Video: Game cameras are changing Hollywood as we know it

And it's maddening for most of the people on the team, the environment artists, as well as the technical programmers and everybody, because it all has to be timed so perfectly.
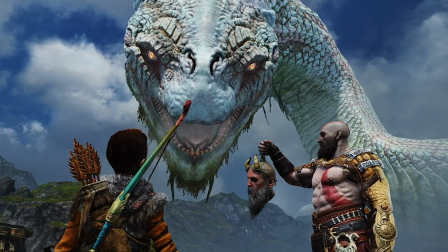You might recognize Cory Barlog as the director of God of War, a game whose defining feature was its one-shot.
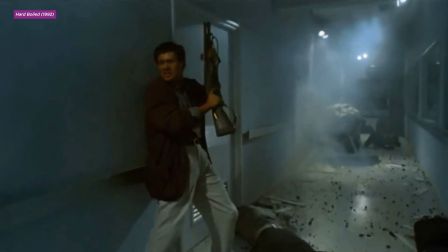Barlog was inspired by this specific scene in Hardboiled, which effortlessly mixed quiet character moments with over-the-top action, all in a single shot. While they may seem a little like Hollywood overindulgence, they do serve an important purpose in filmmaking.
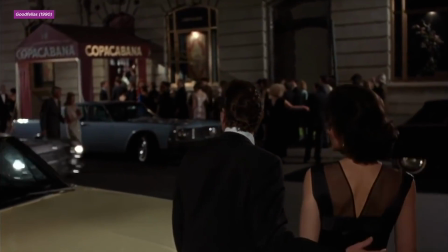They replicate the way we actually experience the world, in real time, without cuts.
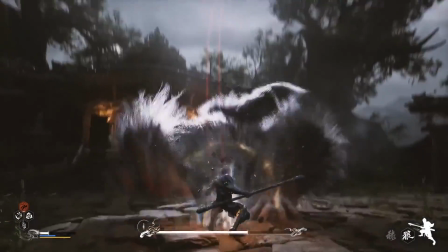And in games specifically, where the protagonist and player are one and the same, it makes sense that more of them are starting to adopt the one-shot style. There's a sense of immediacy that we get from it, that the journey is important and even the small details are important. And you get a connection with this character and I never feel like, oh, well, I'm trying to track several different characters. It's more like, no, this is a journey. The one-shot breaks down the distinctions between gameplay and cutscene and show how far game cameras have come. And those innovations are working their way right back into the films and television that inspired them.
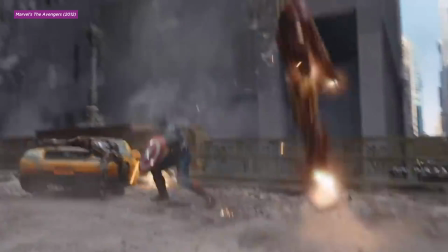CGI effects allow directors to move their cameras pretty much wherever they want, limited only by their special effects budget.
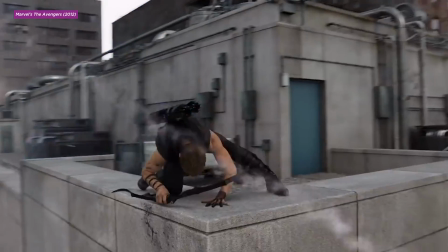In order to preserve the human element of their craft, filmmakers look to motion capture,
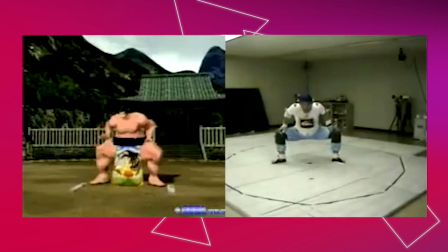a technology used extensively in video games long before Gollum's award-winning performance.
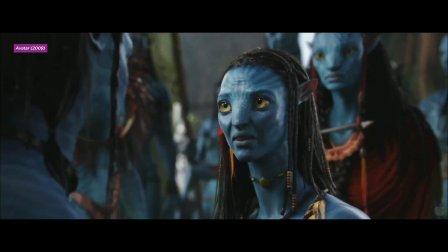Films like Avatar pushed this technology forward.
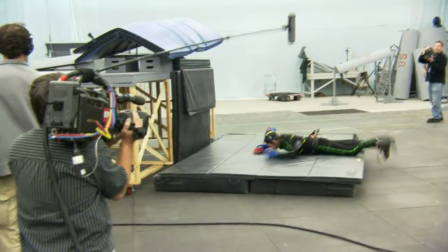Director James Cameron used virtual cameras to see his motion-captured actors as giant blue aliens in real time.
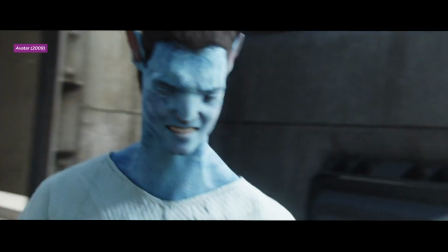The camera was so cutting edge that only 4 existed. 3 were being used on Avatar.
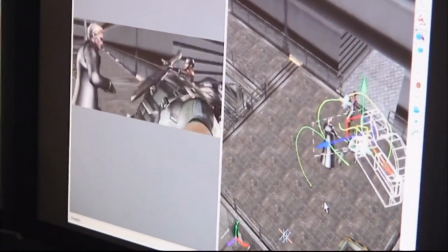The 4th was used for Resident Evil 5. Today's virtual productions feel even more like a mix of games and movies.
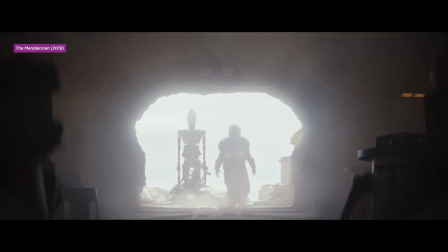Much of The Mandalorian was filmed on a special set with giant,
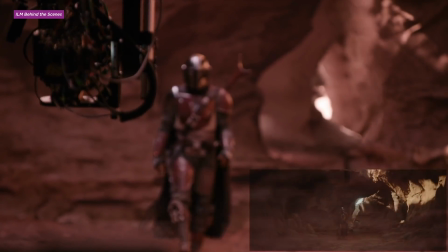high-resolution LED screens and dynamic backgrounds that placed the performers in an accurately rendered 3D scene.
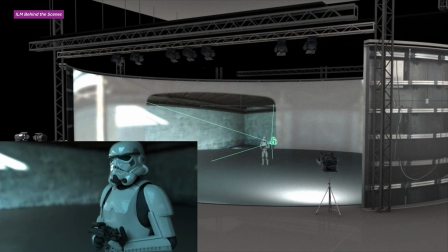When the camera moves, the background changes perspective with it. And it's all done in real time, just like a video game level.
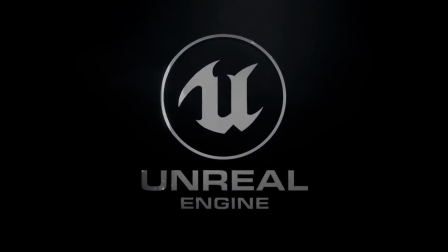And I mean that literally. Epic's Unreal Game Engine, yes, that Unreal Game Engine, made this possible.
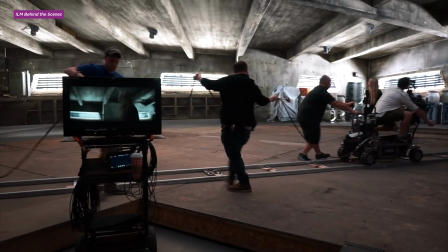Epic's engineers were on set, working closely with the show's director and cinematographer to adjust the backgrounds for each scene.
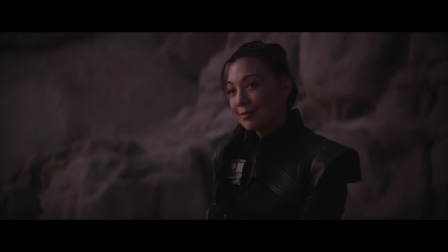The end result wasn't just seamless for the audience at home, but a more immersive experience for the actors, who are used to working in front of a blank green screen.
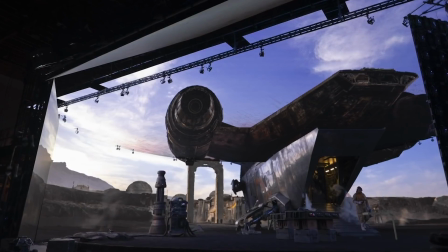I have no idea what that feels like. This virtual set technique is already starting to make its way into bigger productions. But it's not just game technology that's changing how directors make movies. Their look and style is also starting to influence cinematography.
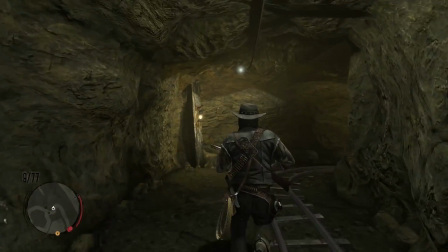The intimate, over-the-shoulder perspective is common in video games, not so much film.
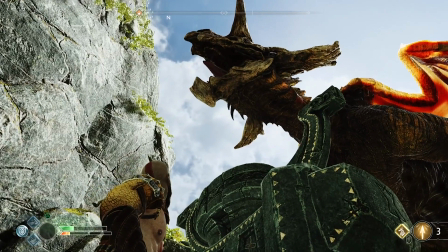But it's seen throughout 1917, the epic war film which, like God of War, was meant to show an entire journey from start to finish in one shot.
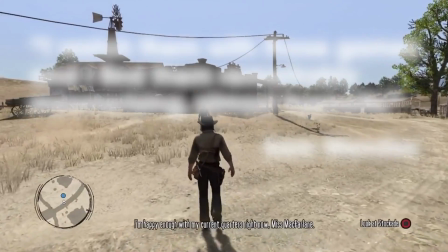Sam Mendes, the director of 1917, was captivated by watching his children play Red Dead Redemption.
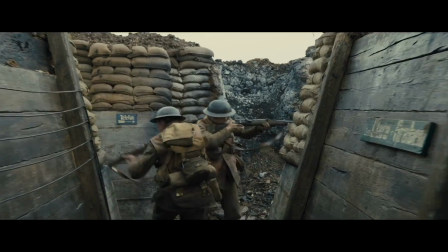He wanted the audience to feel like you were there with the characters.
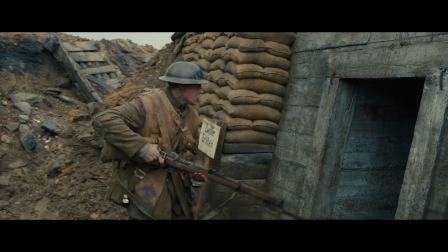Instead of looking to films for that feeling, he turned to video games. Today, most of the inspiration still flows in the opposite direction. We've had nearly a century of movies and television defining what a camera should look like. But the balance is shifting. Today's game directors grew up on film. What are tomorrow's filmmakers growing up on right now? It's Fortnite. They're all playing Fortnite.